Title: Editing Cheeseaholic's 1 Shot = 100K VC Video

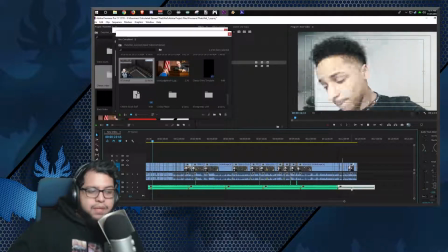(12:16)
And because he had music playing in the background in the beginning, I'm gonna leave that there for a little bit.
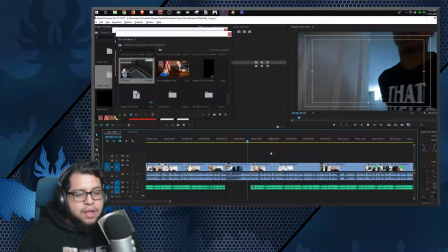(12:22)
Hopefully there's no copyright infringement on that video, but the song that I use on my end is should be good.
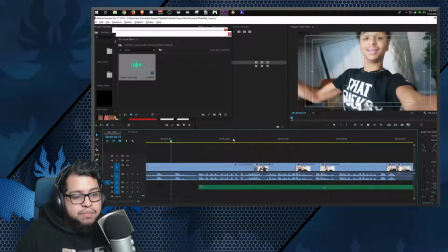(12:31)
Now here's the beep, the censors.
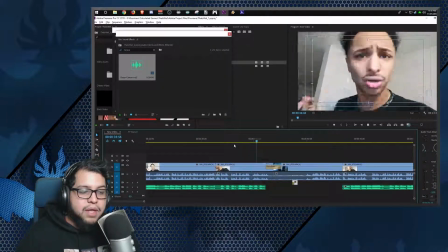(12:33)
He likes to censor his videos, and thankfully he's not been too aggressive with his swear words.
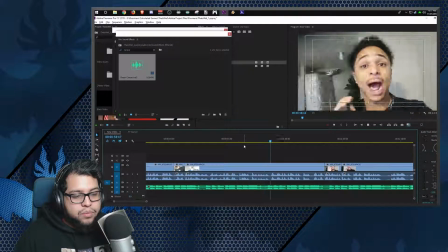(12:41)
So it's good that I got that out of there.
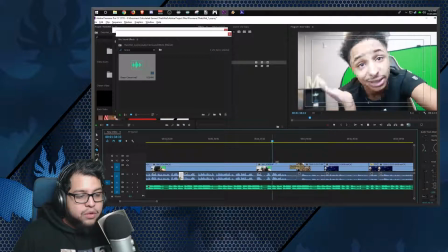(12:47)
It's good that I got that out of there. Um, but yeah, so right now I'm just going through all the clips, anything that I want to keep, anything I don't want to keep.
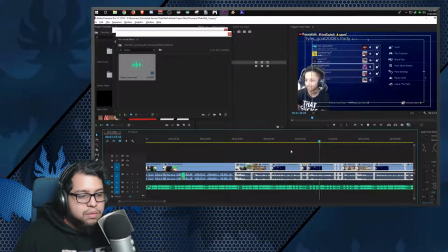(12:58)
I take it out, I move things around,
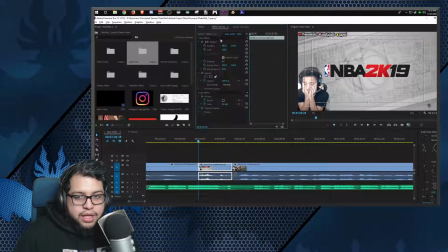(13:01)
um, and I just all in all just making sure that whatever I'm doing is good for the entire video.
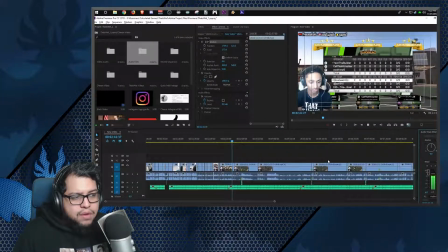(13:09)
Going through another pass through. This is probably the third time that I've gone through the clips just to see if there's anything I can add.
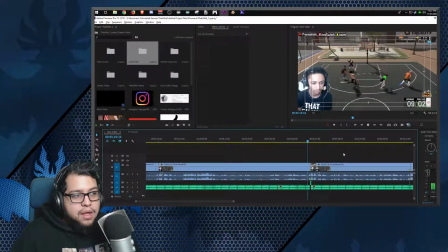(13:16)
And now I'm cutting the music, the underneath music, or the ambient music that I have, the hip hop ambient music that's under, around the points of where those audio cues are, so that you can easily hear the audio cues in the second track.
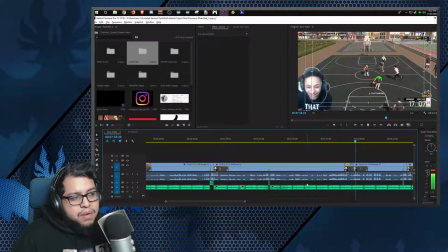(13:36)
Again, just going through the video, and pretty much the video is pretty much done because I have all the video edited,
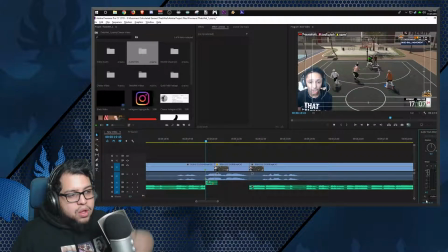(13:45)
and it's just like the additional stuff to see if there's anything that I really want to add to kind of give the more kick,
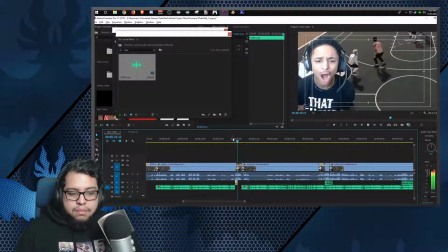(13:54)
right? Maybe there was a clip here that I didn't like.
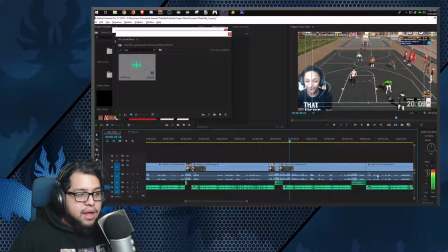(13:59)
Maybe there was something over there that I didn't like, or it should be louder.
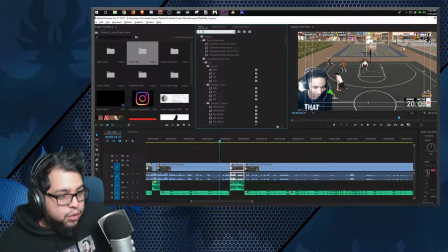(14:04)
Whatever it is, you go through the video at least 3 or 4 times to actually finally get the effect that you want.
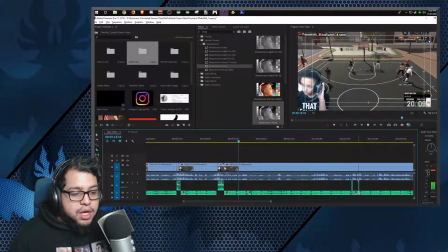(14:12)
Over here I put a monochrome punch to get that sad feel of the video.
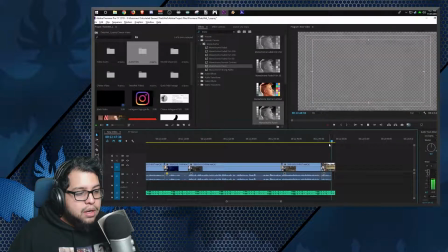(14:18)
And from there, the ending just works.
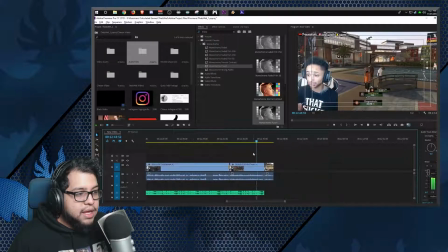(14:22)
I try to get the ending to look nice, and I get the nice fade away from the end there.
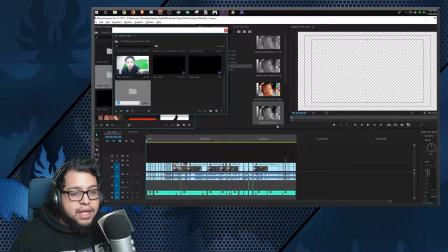(14:28)
But all in all, that's pretty much all of the video, and getting everything organized and together is probably the biggest thing.
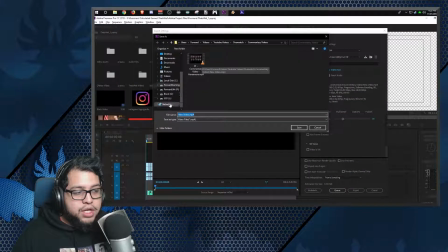(14:37)
But thank you guys so much for watching. Hope you guys enjoyed. Really, this video was really fun to edit, and hopefully in the future you guys have more stuff for me to edit for you as well. Thank you guys so much. I hope you guys enjoyed, and I'll make sure to check out the comments to see if there's anything that you guys have any questions with. I'm more than happy to answer anything. If you guys need anything in the future, please let me know. Follow all my social media down below. Follow all the things that I do down below. And I hope you guys have an amazing week. Bye-bye.